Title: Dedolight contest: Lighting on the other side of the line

Hi, my name is Paul Torrens and I'm running the blog directordefotografia.com. Today we're talking about lighting, and we're going to show how to light a very typical scene.
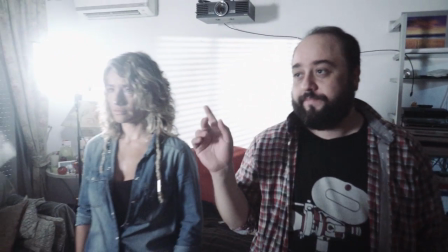11s
We have two characters here which are talking to each other. So we're going to do the typical over-the-shoulder shot.
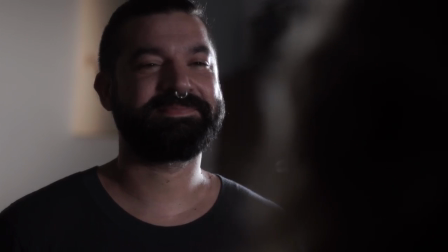18s
So we have a camera over here, which is a big sensor camera with a 50mm lens.
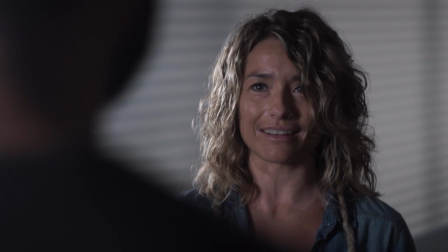23s
So the background is going to be totally out of focus and pointed on the main character every time. So when we shoot this kind of scenes, we have two characters talking to each other.
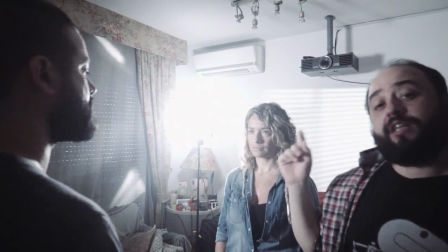34s
We have an imaginary line between them. We cannot cross the line with the camera in order to have it correct.
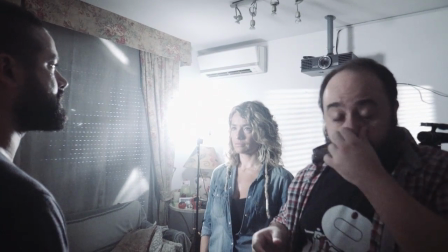42s
So using this kind of shot, we're going to put the camera over here.
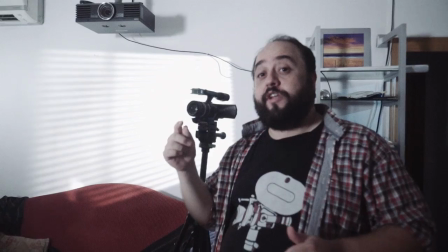47s
So we have this over the shoulder. And then for the other shot, we will have it on the other side, but without crossing the line.
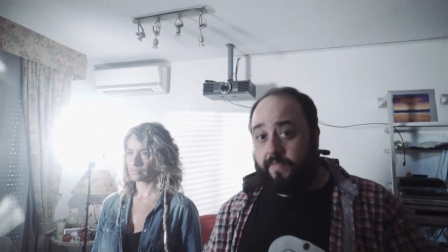55s
So all the time, it's going to be on this side of the scene.
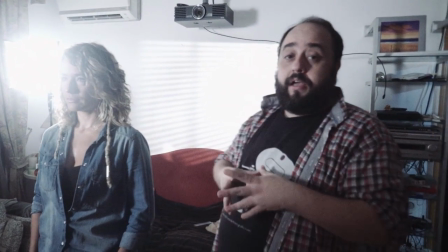60s
So that's on the camera part, but for doing the lighting of this kind of scenes,
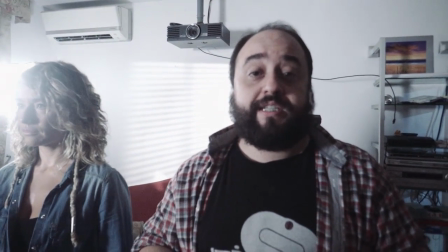66s
Hollywood uses normally the same technique, which is putting all the lights on the other side of the line.
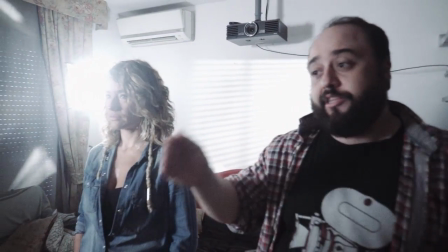73s
I mean, on this side of the line is going to be the camera, and on the other side of the line, it's going to be the light.
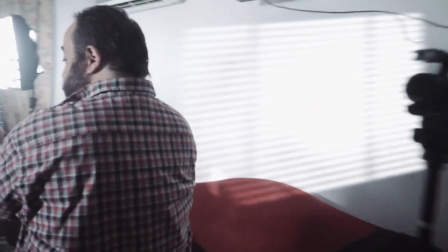79s
So for that reason, we have on this side of the line, we just crossed the line, one softbox,
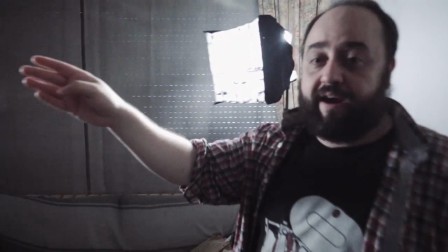86s
a regular one, pointing straight to one character. And on the other side, but on the same
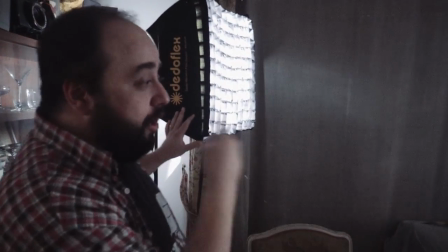95s
path of this line, is going to be the other softbox, pointing to the other character.
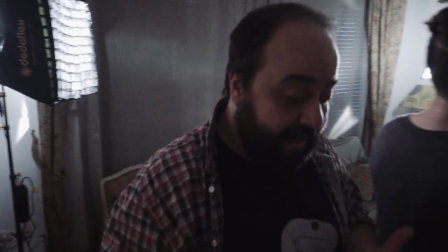102s
Using this, what we have, it's a very nice lighting, volumetric lighting to the character.
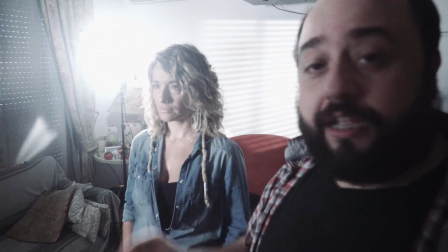109s
So we can have half of the face with light and half of the face on shadows.
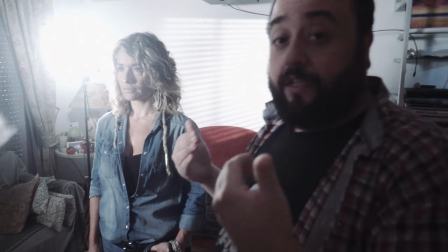115s
And the shadows are on this side of the line, which is the side where the camera is.
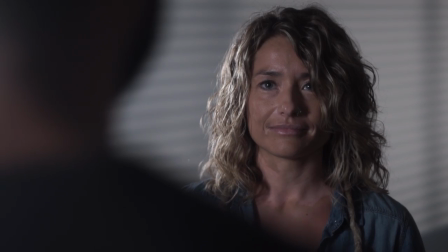120s
On the other hand, talking about the background and how it's lit, we have a totally plain wall over here,
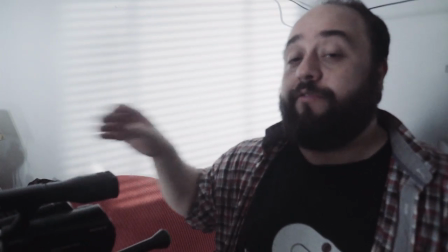126s
which is very boring, especially for having this kind of close-ups.
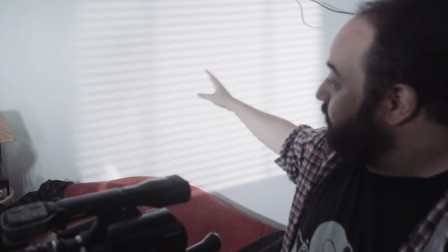131s
So what we did is to create a kind of blinds, and this is done using this light,
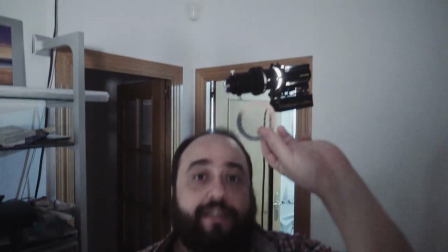137s
which is the Dedolight with a projector and with a gobo inside. With this thing, we can create different textures and different things.
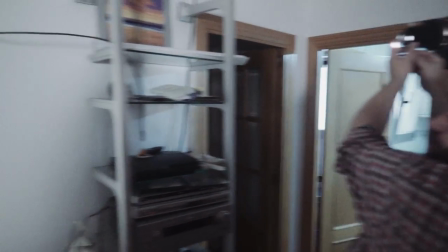146s
Like for example, now it's out of focus, but if I move this, we can see how it gets totally in focus.
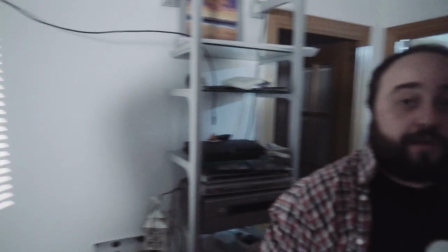155s
On the other side of the room, we have already some texture.
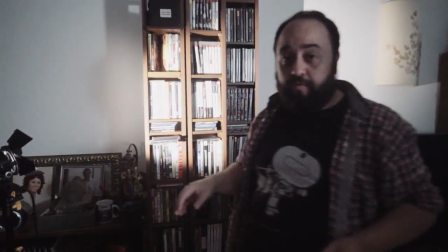161s
So in order to create a little bit of mood,
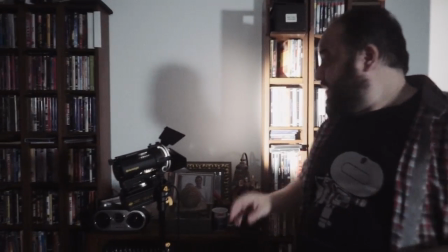165s
what we did is put a small Dedolight just to push a little bit the light over there.
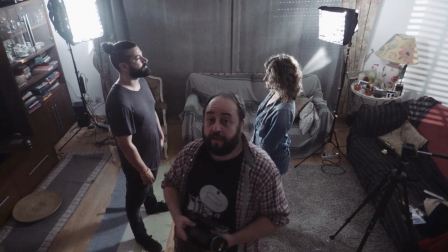171s
Finally, if we need to do a wide shot, what we're going to do is to fake the position of them and put it a little bit closer,
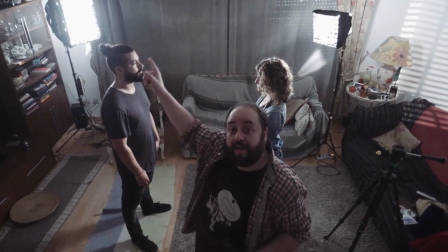178s
one to each other, and put the lights as far as we can, so we can maintain the distance between them.
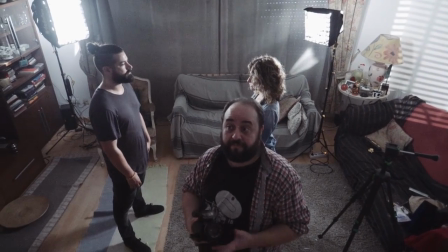184s
And now it's time to shoot. Thank you very much.